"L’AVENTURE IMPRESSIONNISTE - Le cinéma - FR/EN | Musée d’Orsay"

L'important, c'est de voir qu'à la fin des années 30, c'est moins l'impressionnisme comme mouvement qui est retenu, pictural, que comme,
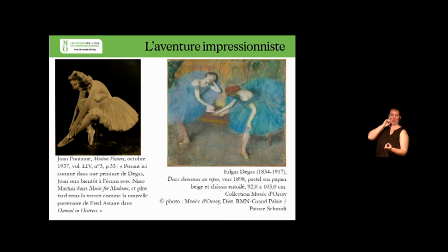8:26 un, des artistes individuels, un agrégat d'artistes individuels, dont Degas et Renoir sont les figures de proue, et où Monet, finalement, n'est pas aussi célébré, je dirais.
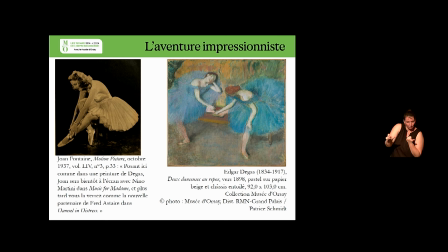8:38 Et d'autre part, le fait que dans la compréhension de ce mouvement de l'impressionnisme,
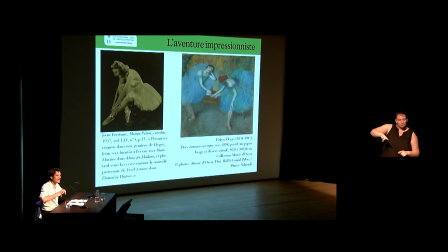8:47 c'est aussi l'appel à une école française. Je vais y revenir, mais c'est très important puisqu'on est dans les années 40 et que c'est l'image d'une France liée à l'école de Paris, liée à sa diversité, à toute l'école de Paris. On va de Modigliani, si vous voulez, à Degas ou Renoir.
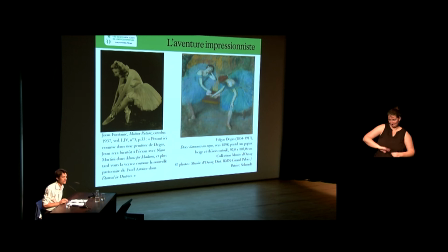9:06 C'est l'idée d'une culture française au sens large. Mais je vais m'intéresser précisément aux impressionnistes. Alors, à la fin des années 30, il y a un bouleversement dans l'industrie du cinéma qui est l'invention, ou plutôt l'industrialisation d'un certain procédé de Technicolor. C'est le moment où le Technicolor arrive à être industrialisé, à être utilisé par les studios de façon massive, et bientôt à créer comme deux pôles hein, dans les années 40 du cinéma hollywoodien, entre d'un côté les films en couleur, de l'autre des films noirs ou des films en noir et blanc. Contrairement d'ailleurs, parenthèse à ce qu'on pourrait penser, la couleur n'est pas inventée dans un vœu de réalisme, le cinéma des années 40 le prouve, hein.
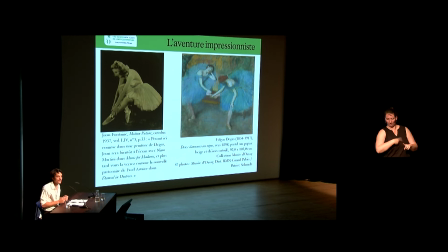9:53 C'est-à-dire que les films proches du réel, c'est les films en noir et blanc, tandis que les films les plus exotiques sont ceux en couleur. Mais en tout cas, au moment où le Technicolor s'invente, comment on filme la nature et comment on filme le plein air? Ça, c'est une question intéressante. Et le premier film tourné en plein air, hein, c'est La fille du bois maudit,
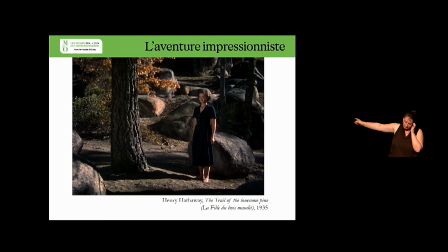10:18 The Trail of the Lonesome Pine, donc d'Henri Hathaway, de 1935.
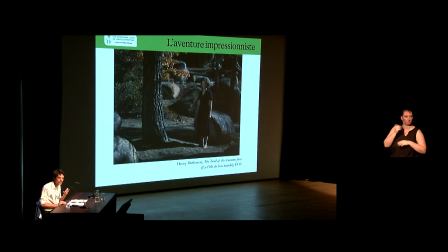10:25 On va donc regarder un extrait et voir un petit peu comment la couleur est comprise donc, pour filmer la nature. C'est donc le premier extrait. Donc dans cet extrait, ce qui est intéressant et notable au premier abord, c'est cette gamme de couleurs.
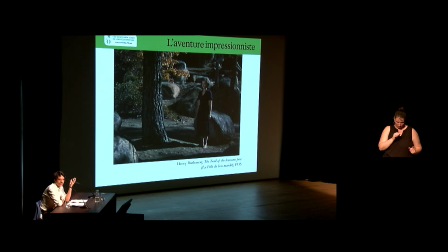10:43 Le fait qu'on est très loin des flamboyances, disons, pour lesquelles le Technicolor est célèbre. Ces espèces de palettes comme ça, très franches, hein, de rouge, de jaune.
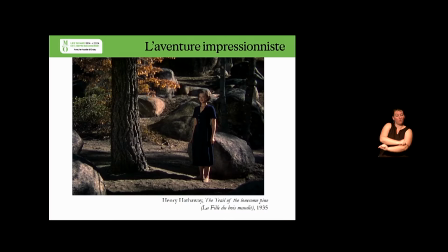10:57 Au contraire, on est sur des variations subtiles entre un vert très dense, une robe bleue foncée et des touches de jaune comme ça qui indiquent la saison. Il y a une attention toute particulière à ces couleurs, justement, au surgissement du jaune ou du vert des feuillages. Et évidemment, un jeu qui vient rentrer hein, dans la narration avec cette branche hein, qu'elle tient et qu'elle fait surgir sur le personnage, enfin qu'elle relâche sur le personnage, un jeu comme ça avec
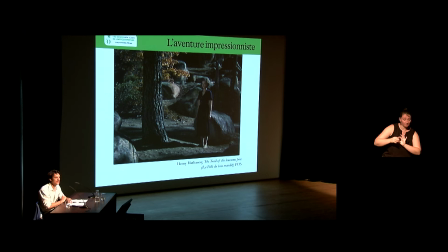11:33 la nature. Et ce qui m'intéresse, c'est aussi la façon dont ce plan surgit là. C'est-à-dire que le personnage va pour se détourner et on a un rapide panoramique qui donne presque, un effet tableau, une forme comme ça de tableau qu'il est en train de regarder, comme s'il avait été saisi par l'image de cette jeune fille à côté du tronc d'arbre.
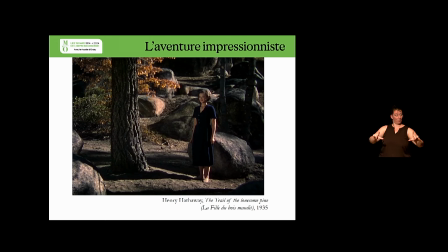11:55 Et comme le plan sort un petit peu de la fluidité, du reste du montage. Donc il y a comme une indication, à la peinture.